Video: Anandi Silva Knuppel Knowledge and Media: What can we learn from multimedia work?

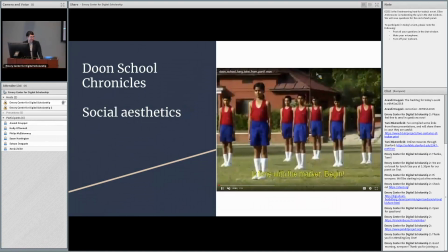chapter for example focuses on the masculine aesthetic through the portrayal of sports on campus McDougall uses long takes of activities performed for a high-ranking officials visit
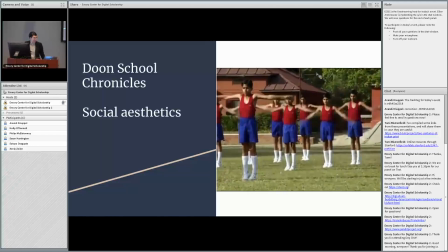to illustrate the aesthetic environment created actively created and maintained by the young boys the scenes focus on bodily comportment and the boys uniforms showing how clothing changes the movements and conduct of the students the longer takes serve to allow the viewer to settle into the space of the scene the longer the shot
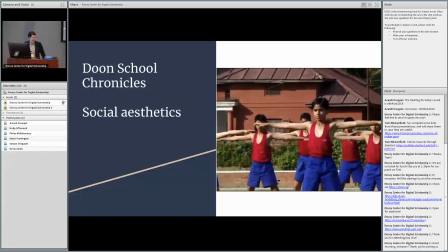the more likely the viewer is to lose focus on the primary actor or focus of the camera and begin what MacDougall calls the digressive search throughout
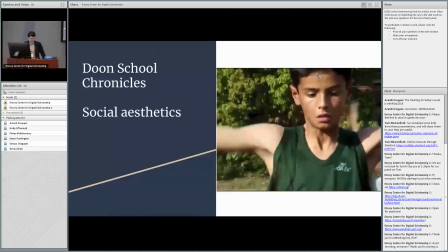the scene for relations and answers to what might be happening in the frame other scenes in the film focus on close-ups of clothing packed away
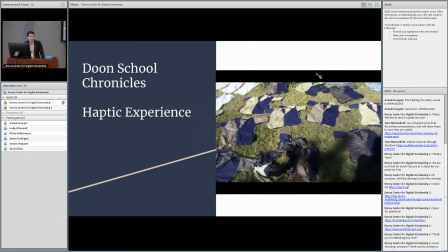in a closet or if students doing homework students getting measured and weighed and class participation in lectures the close-up shots of clothing utensils and boys active
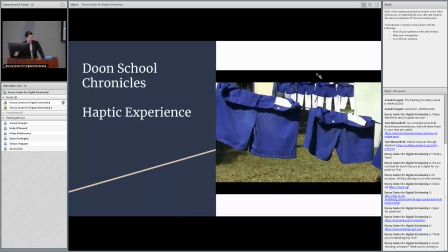in their schoolwork act to bridge the distance between film subject and film viewer McDougall
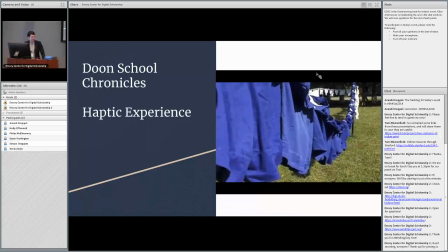perceives these kinds of shots as functioning something like haptic perception the
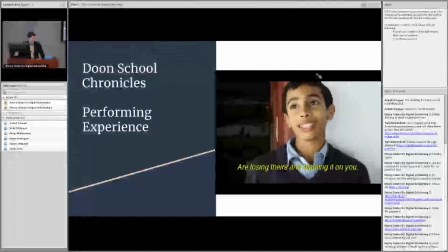interviews are typically excluded from the definitions of observational cinema as being too structured and performative it is the viewing of these performances of individual narratives in which we can find anthropological meaning in film McDougall writes quote interviews and films not only convey spoken information but also unspoken information about the context in which they occur
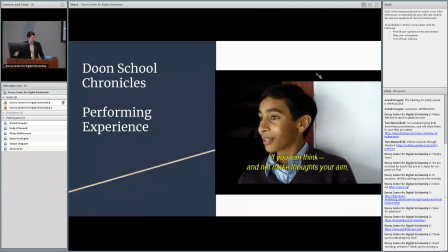they allow the speakers to describe their subjective experiences at past and present events
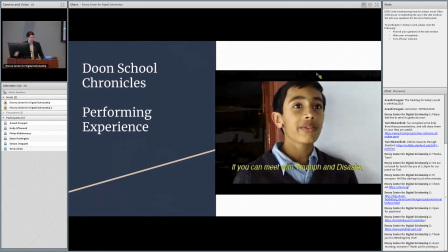while simultaneously we interpret the emotions and constraint of the moment the
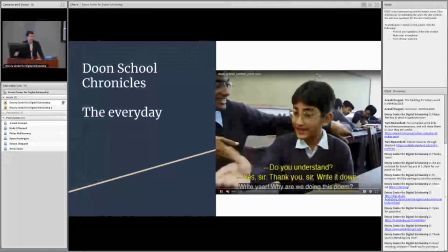pieces of social aesthetic are streamed throughout the boys lives at the school embedded in the fabric of their experience quote that social aesthetics as both the backdrop
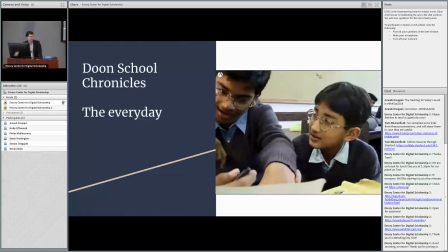and product of everyday life could only be approached obliquely through the events and material objects in which they play a variety of roles the events might
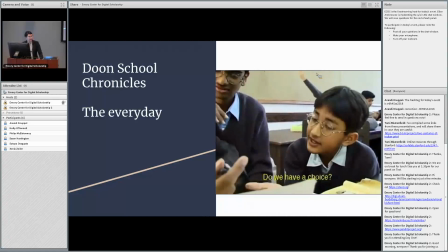be small and incidental or ordinary or late and extraordinary
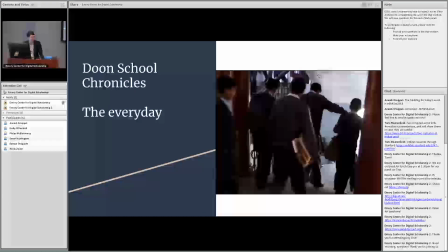MacDougall's takes in a very observational cinema way dwell in scenes to pick up the nuances
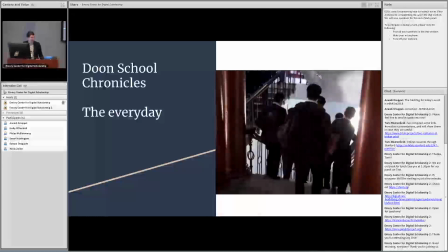and tiny details that build upon the cumulative meaning of this genre of film
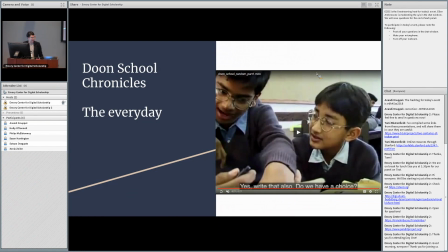not afraid of the dreaded dead spot that films in didactic and documentary modes fear where there is no apparent action MacDougall's film relishes in the small things of daily life in order to build knowledge of a social aesthetics.
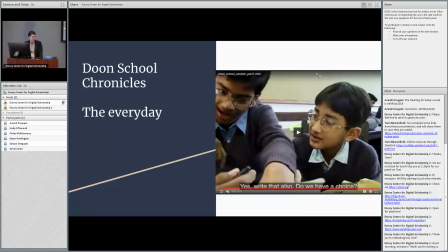This brief exploration of MacDougall's June School Chronicles provides us with examples as to how anthropological knowledge can be created through film. What is interesting is that his film was not created or distributed initially through digital means. The digital environment that we create our films in now provides the opportunity to sit and dwell within films at deeper levels than MacDougall may have initially considered.